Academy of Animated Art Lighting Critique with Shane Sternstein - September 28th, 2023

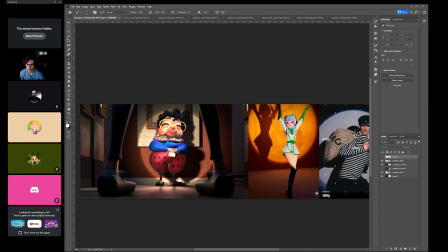So like that fringe would having a little more saturation would just add to like the sense that there's more dispersion happening. Okay. Yeah.
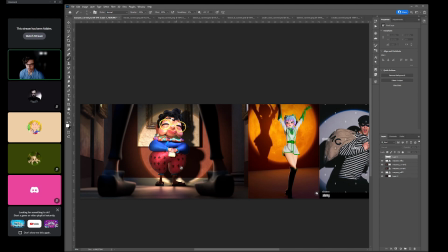Um, but yeah, I think other than that, I think it's looking great.
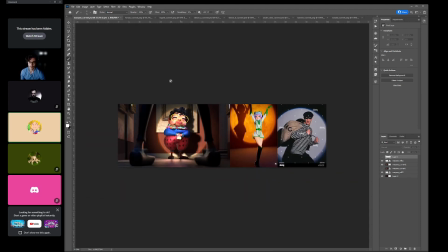Sweet. Thanks for all the tips. Yeah, no problem. Good luck with the next round, and I'll still like if you can't get it in the next couple of days, I'll still check in and see your progress because I'm loving how everybody is progressing.
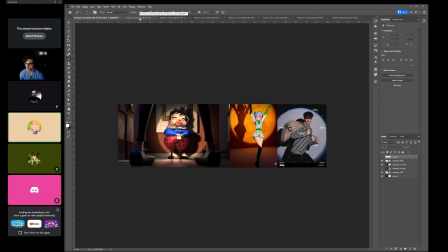So great work, everyone. Oh, thank you. I'll try get it in as soon as possible. Oh, no rush. So take your time. Mm-hmm.
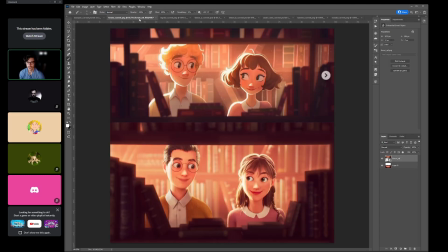All Cool. right, I am gonna go on to the next one. So this is by Forum. Uh, Latest pass looking awesome. I think you're like super close.
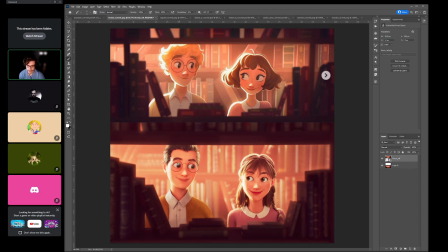The only couple things that I have notes on is getting some iris shaping in there.
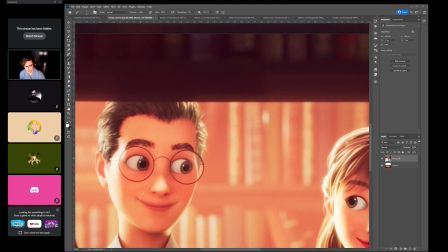So I would just get a little bit darker here, a little bit brighter here.
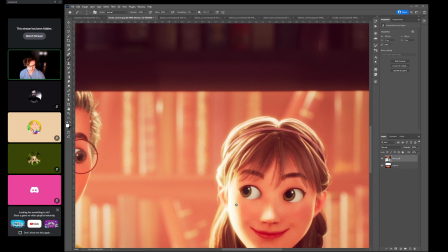Same with this eye. Shape those the same with this eye, just a little bit darker over here. You probably don't even need to brighten this up. I think it's just darkening more on that part of the iris.
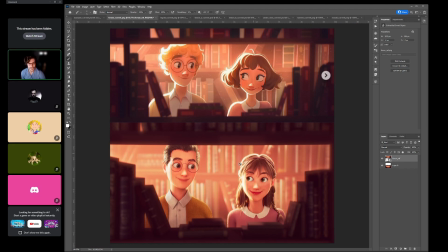The other thing too is I think you have a little bit of room to decrease the volume I think the value that you have here is great, and I think you can probably go a little bit less density on this side,
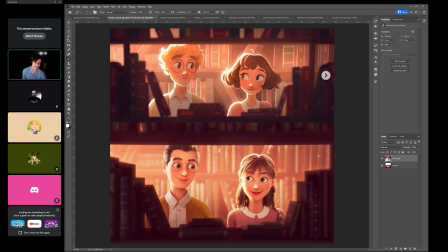just a little bit more, just to get an additional sense of that decay happening. And I still think that she's gonna pop off the background, but it's a really simple read and it's looking great.
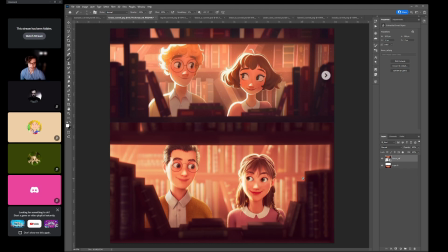The other thing that I think you can look at is
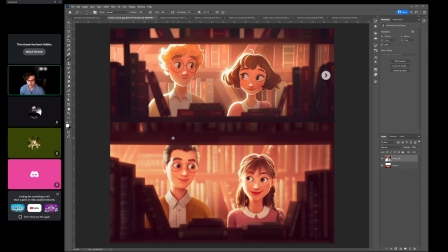it seems like your DOF. I'm not sure if you are separating this foreground layer from the rest because it feels like it's really sharp, the edges,
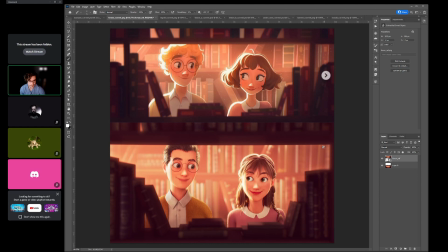where the alpha ends compared to where your out of focus parts are. So what we usually do in production is if we have
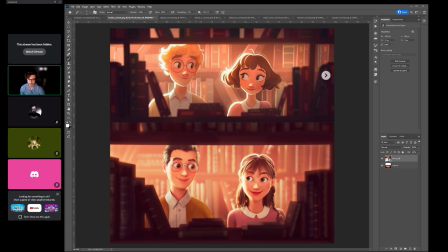layers that are going to be super out of focus compared to layers that are in focus, we'll separate them. And if you do have separation, then you might just want to check your settings because I would expect this to be a lot softer.
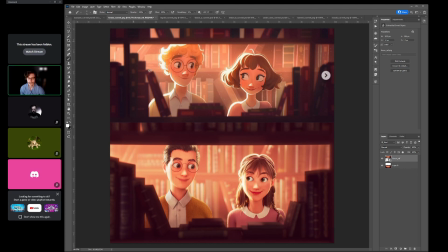And the last thing I think, and it's not really shown in here, and I think you have this great graphic look, but I feel like you have more room to add a little bit more halation. It's looking great here, like where you have that red fringe, but I feel like you have a little bit more room to add some halation
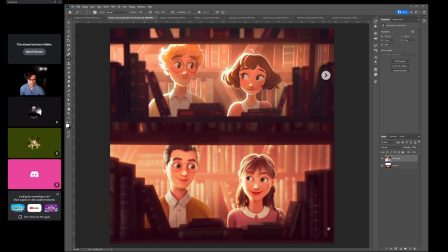or diffusion where the bright areas are. Like just kind of like pulling it off so it feels like you have this bright source. Other than that, I think it looks great. I think you have just some small
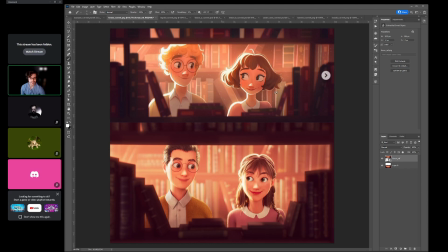little notes, and I think you have a nice image.
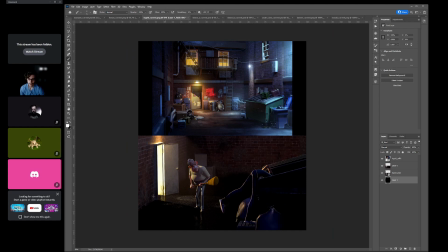Okay, so so this is Ingrid's. Is Ingrid here?
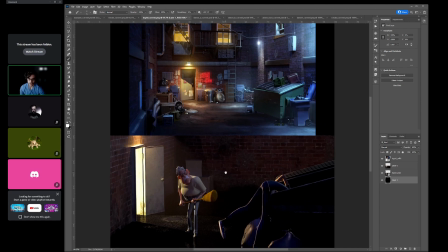No. So Ingrid, I think this is a great next pass.